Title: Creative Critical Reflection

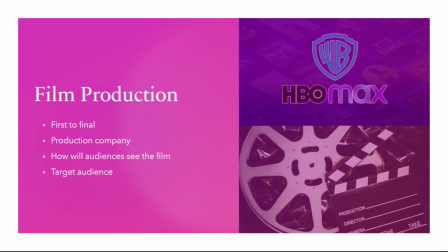If it's being produced, then many people will want to watch it because Warner Brothers is known for the
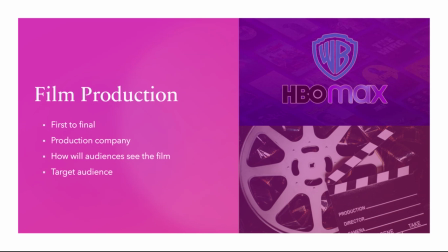movies that are popular, known movies, and basically good movies that are out, people like. So if Warner Brothers produced our film, it would be very much
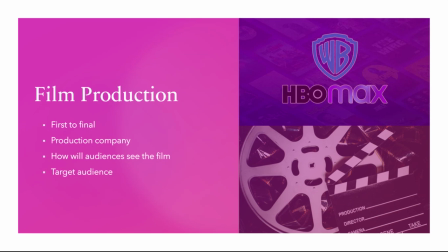good for us because we could do marketing, and we could also stream our film on HBO Max because Warner Brothers and HBO Max work together,
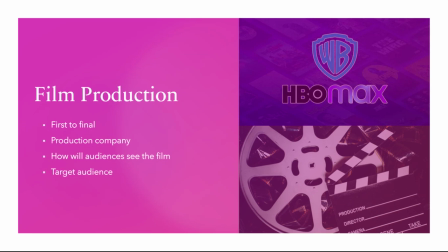and that would be good. If people don't want to go to the movie theaters to watch our film, they could go on HBO Max and watch it there themselves. But again, not everyone has streaming services because of the money, so
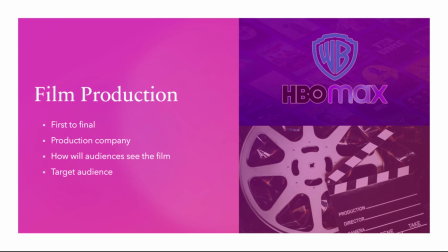you should either go to the movie theaters or just, waste money. That's up to the audience. Well, based on the audience and how our film is built and plotted,
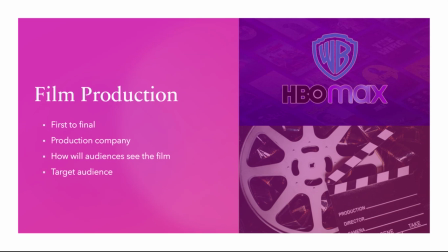our film would be for mature audiences like teenagers and older people, because younger ones wouldn't really know how to
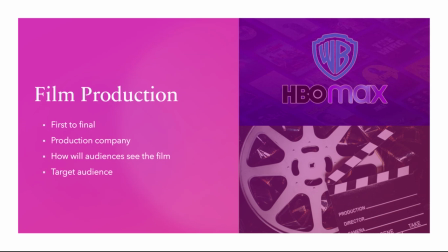digest what's happening in our film because it's like gruesome in a way, but it's not at the same time. So I feel like younger viewers wouldn't be appropriate to put it
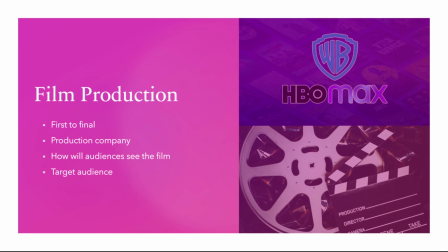to put our movie towards, if that makes sense.
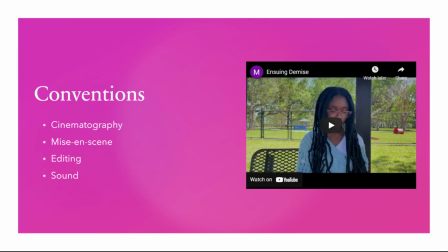Going into conventions, I'm going to go through our film, and I'm going to discuss cinematography, music, sound, editing, and sound, but I'm not going to watch the whole thing because all of these are literally in like 30 seconds.
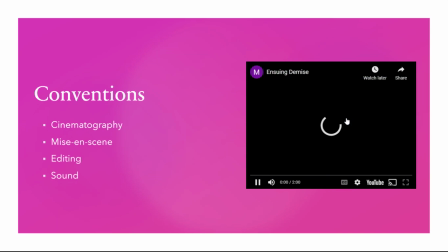Yeah.
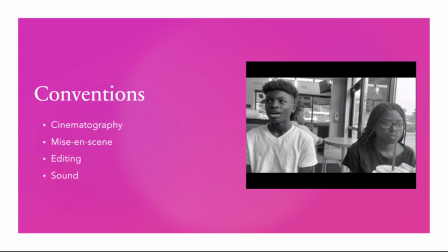We have medium shots and have shot, reverse shot.
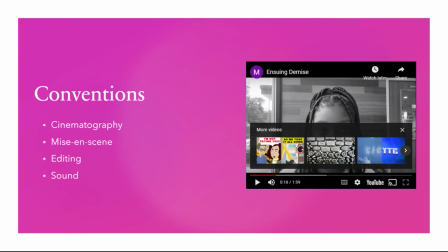I believe. No, we don't. We have close-ups from the two characters that were giving mean stares to one another, and that shows that there's conflict between the two.
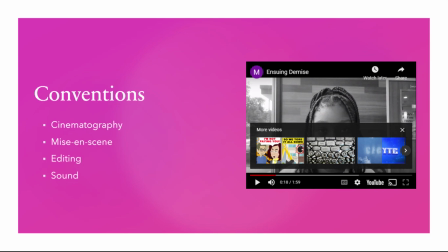So man versus man. Mise en scene, we have we're in a restaurant. The setting is a restaurant. We have food in front of us. So that's basically indicating that we're in a restaurant and we're eating food. And yeah.
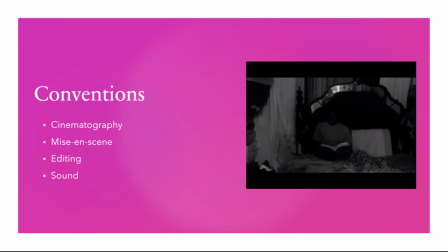We have Fade to Black.
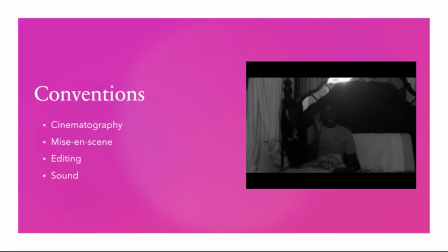The sound is very eerie and creates suspense for the audiences and the viewers.
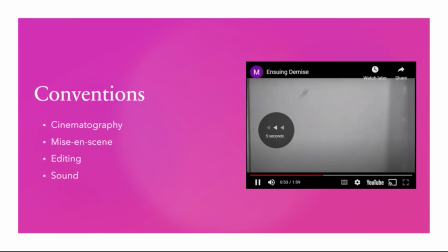And so he goes up to find that his wife is dead on the floor.
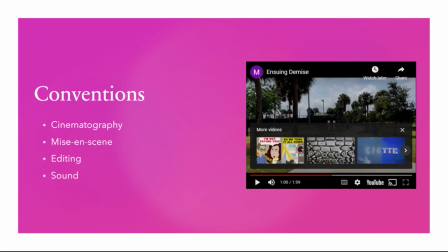And then we ripple. It's a ripple.